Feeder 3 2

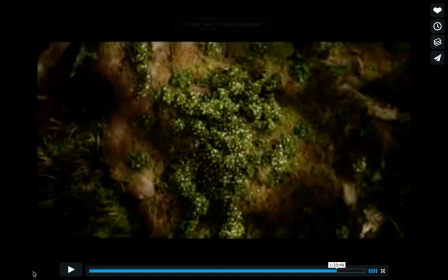So right here we have a zoomed out shot of Tom after he has been overtaken by the natural growth in the flowers after he drunk the sap of Tree of Life. And so from this zoomed out shot here in the older reality depicted in the actual book, The Fountain,
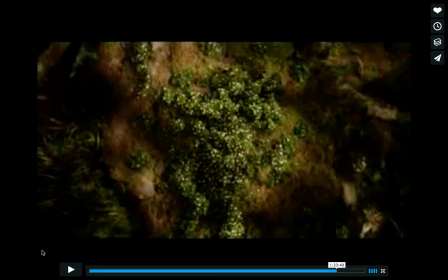that Izzy wrote, we're going to have a really nice and smooth transition to the future reality.
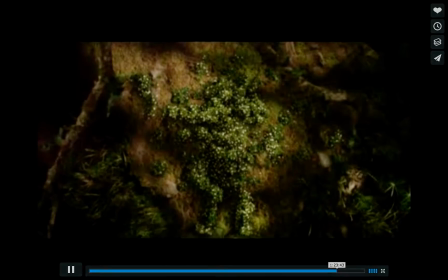So let's watch this right here. So we have this kind of zoom out shot, and then we have a quick cut to a zoomed in shot of the ring itself.
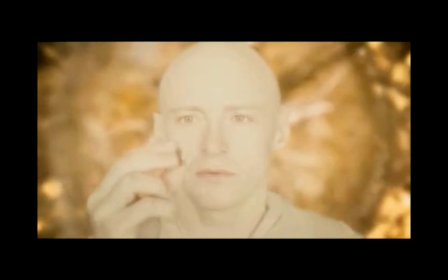And so right there we have a very interesting editing transition to the future Tom,
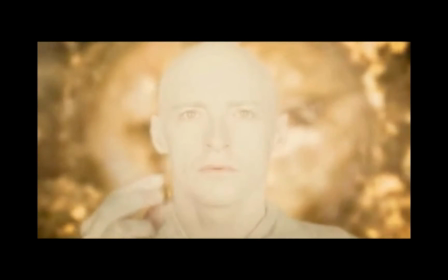where he picks up the ring that the older Tom lost, and we have a very close-up shot into him,
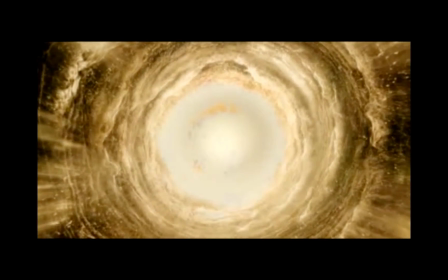and then a very quick cut to a zoomed out shot of all of the concentric spheres and rings that keep popping up as motifs throughout the film.
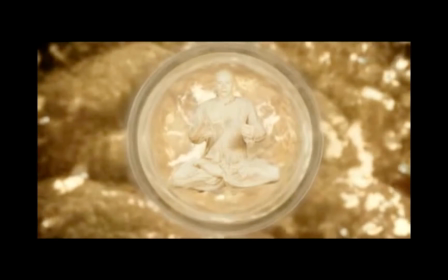Again, and we have the concentric spheres again right here. Again, just emphasizing this idea of immortality.
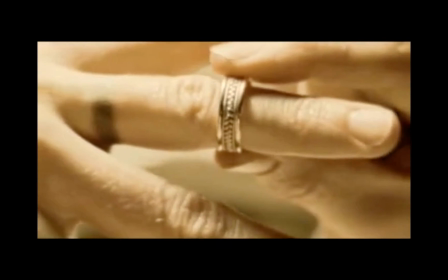And right here we have a very zoomed in shot of Tom putting on this ring.
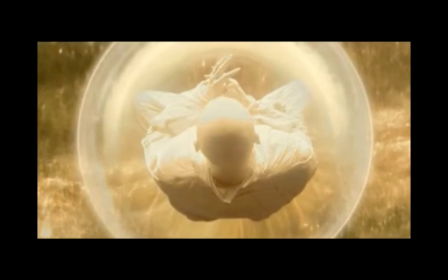And now it should be noted that this is the first time that Tom actually puts on the ring since he lost it in the beginning of the film.
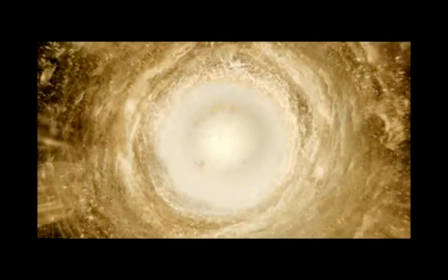So that is a very important moment in this film.
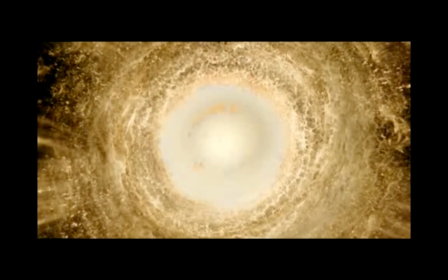And again, we just have a series of cuts to the zoomed out shots of the star itself and Tom,
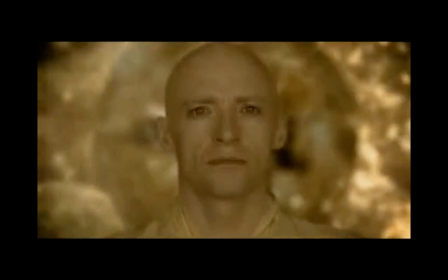until all of a sudden we have this quick condensation of everything on in the screen,
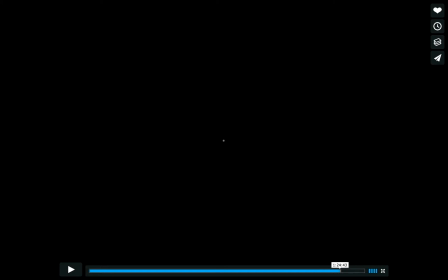and we have a quick cut to black, and there's nothing. The viewer is held kind of in a state of suspense until all of a sudden we have this great burst of light and sound,
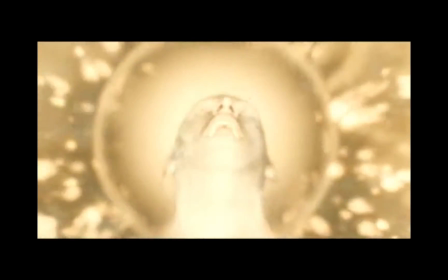and just a series of quick cuts between different pictures.
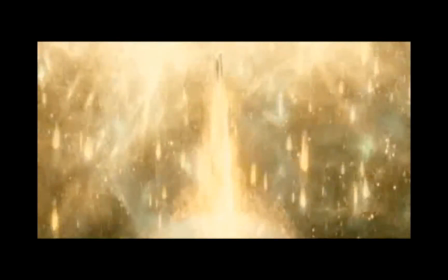And the mise-en-scène in this portion right here in this shot is just amazing.
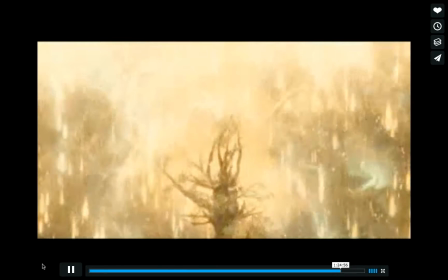The animation is just otherworldly.
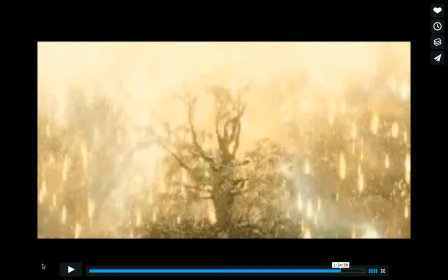We have this tree of life that's kind of sprouting up as Tom's body is being carried away, again emphasizing this idea of immortality. And this whole shot right here just really kind of shows that this is the climax of the film, that this is what Tom has been going for his entire journey.
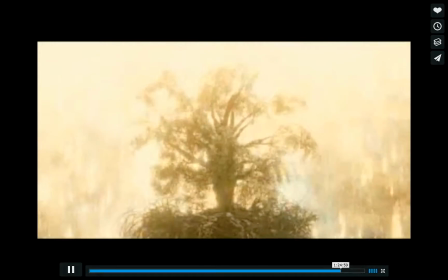He's reaching for this idea of immortality.
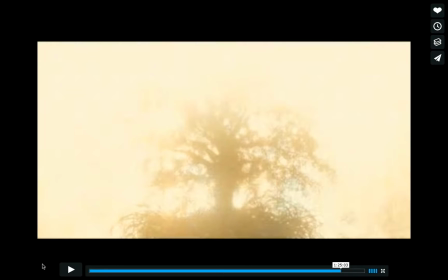Now right here we have a very interesting transition in between this climactic scene in the film and almost a very
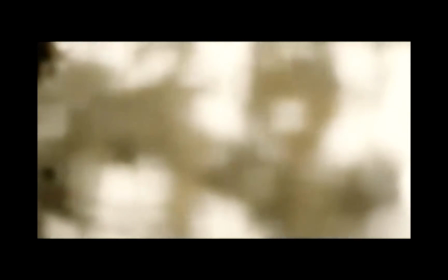surreal kind of reality, because we have this whitish, almost blurred tint to it.
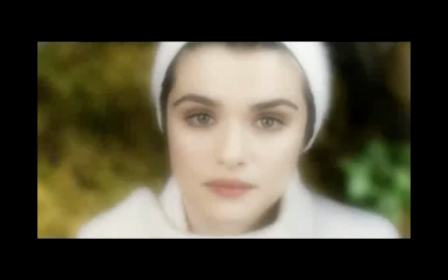It's also very interesting because Izzy takes this gumball depicted right here in a very close-up shot,
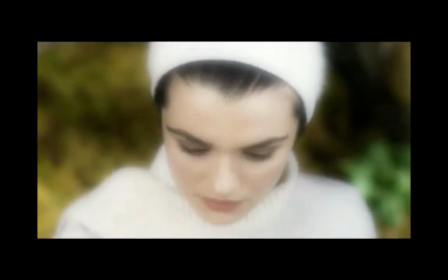which Izzy has already passed away at this point, so that could be why this has a very surreal tint to it.
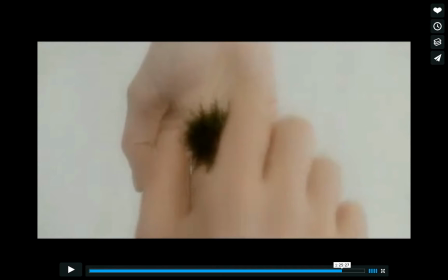And then right here we have a very interesting close-up of her hand and what we presume to be Tom's hand as he takes the gumball from her.
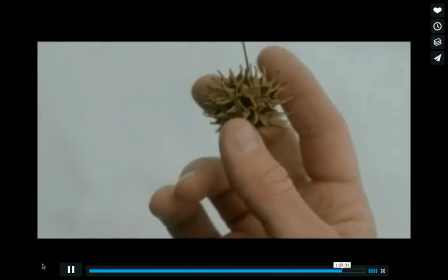And that supposition is confirmed here as the blurred whitish tint kind of disappears,
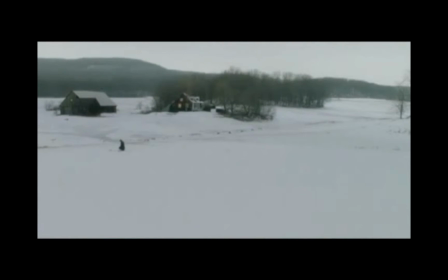and we're taken to this really wide zoomed out shot of Tom in this stark landscape,
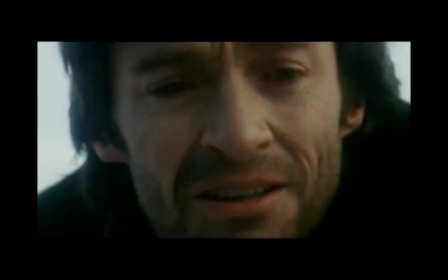which we now see is Izzy's grave in this very zoomed in shot,
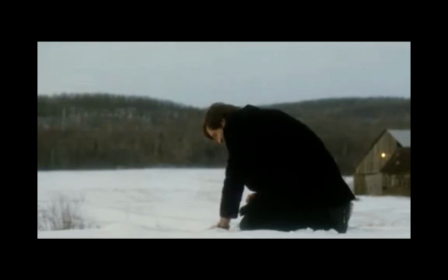this medium shot right here, where we really get to go into Tom's head and just feel the anguish that he's
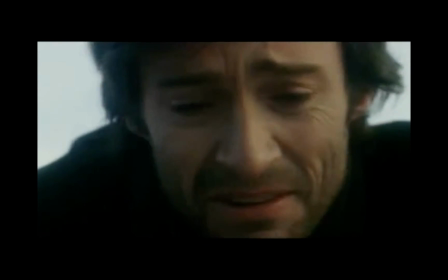going through as he tries to come to grips with the reality of his wife's death.
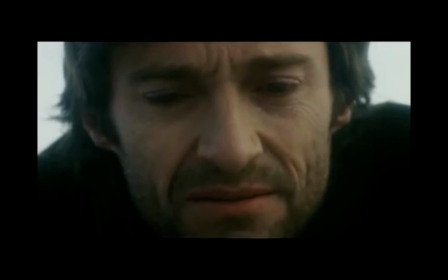And right here, as he plants the gumball in the tree, we are to presume that this
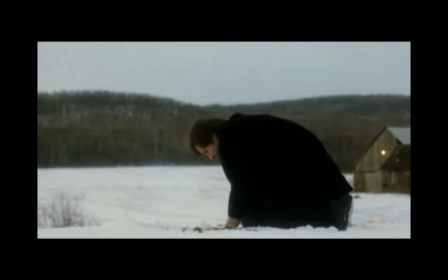could indeed become the tree that was in the future Space Tom's bubble.
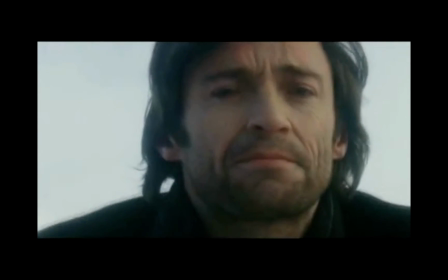Although that supposition is never confirmed, that is just left to the viewer to come to suppose.
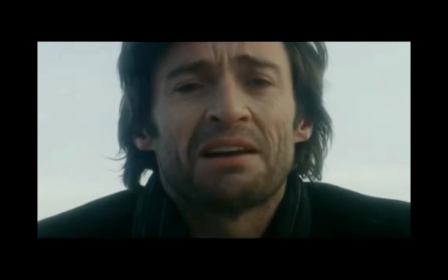And right here we have a very interesting shot as he kind of says goodbye to Izzy,
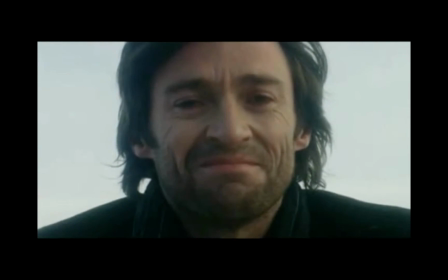but almost has a hint of a smile on his face in that very zoomed in shot,
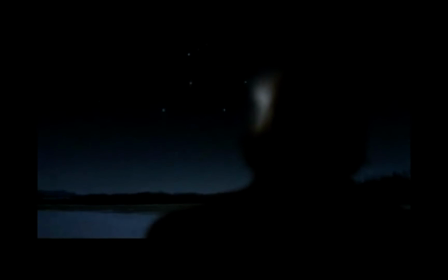as we almost are supposed to take away that he has actually come to grips with the reality of death at
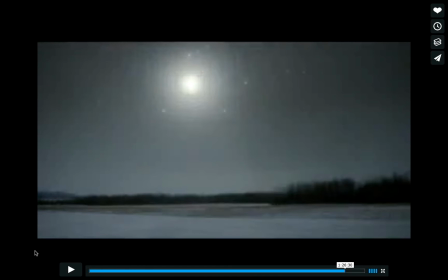that point. Then we have this zoom pan up shot where we see the star out in the distance kind of come to overtake the entire screen
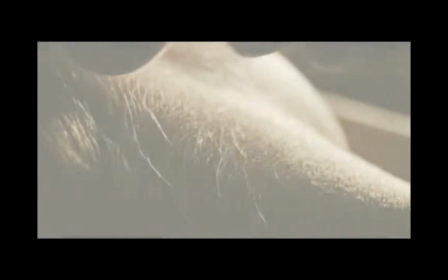in white, giving the viewer almost kind of a state of peace. And right here we have a shot that appeared early in the film where Tom tells Izzy everything is all right.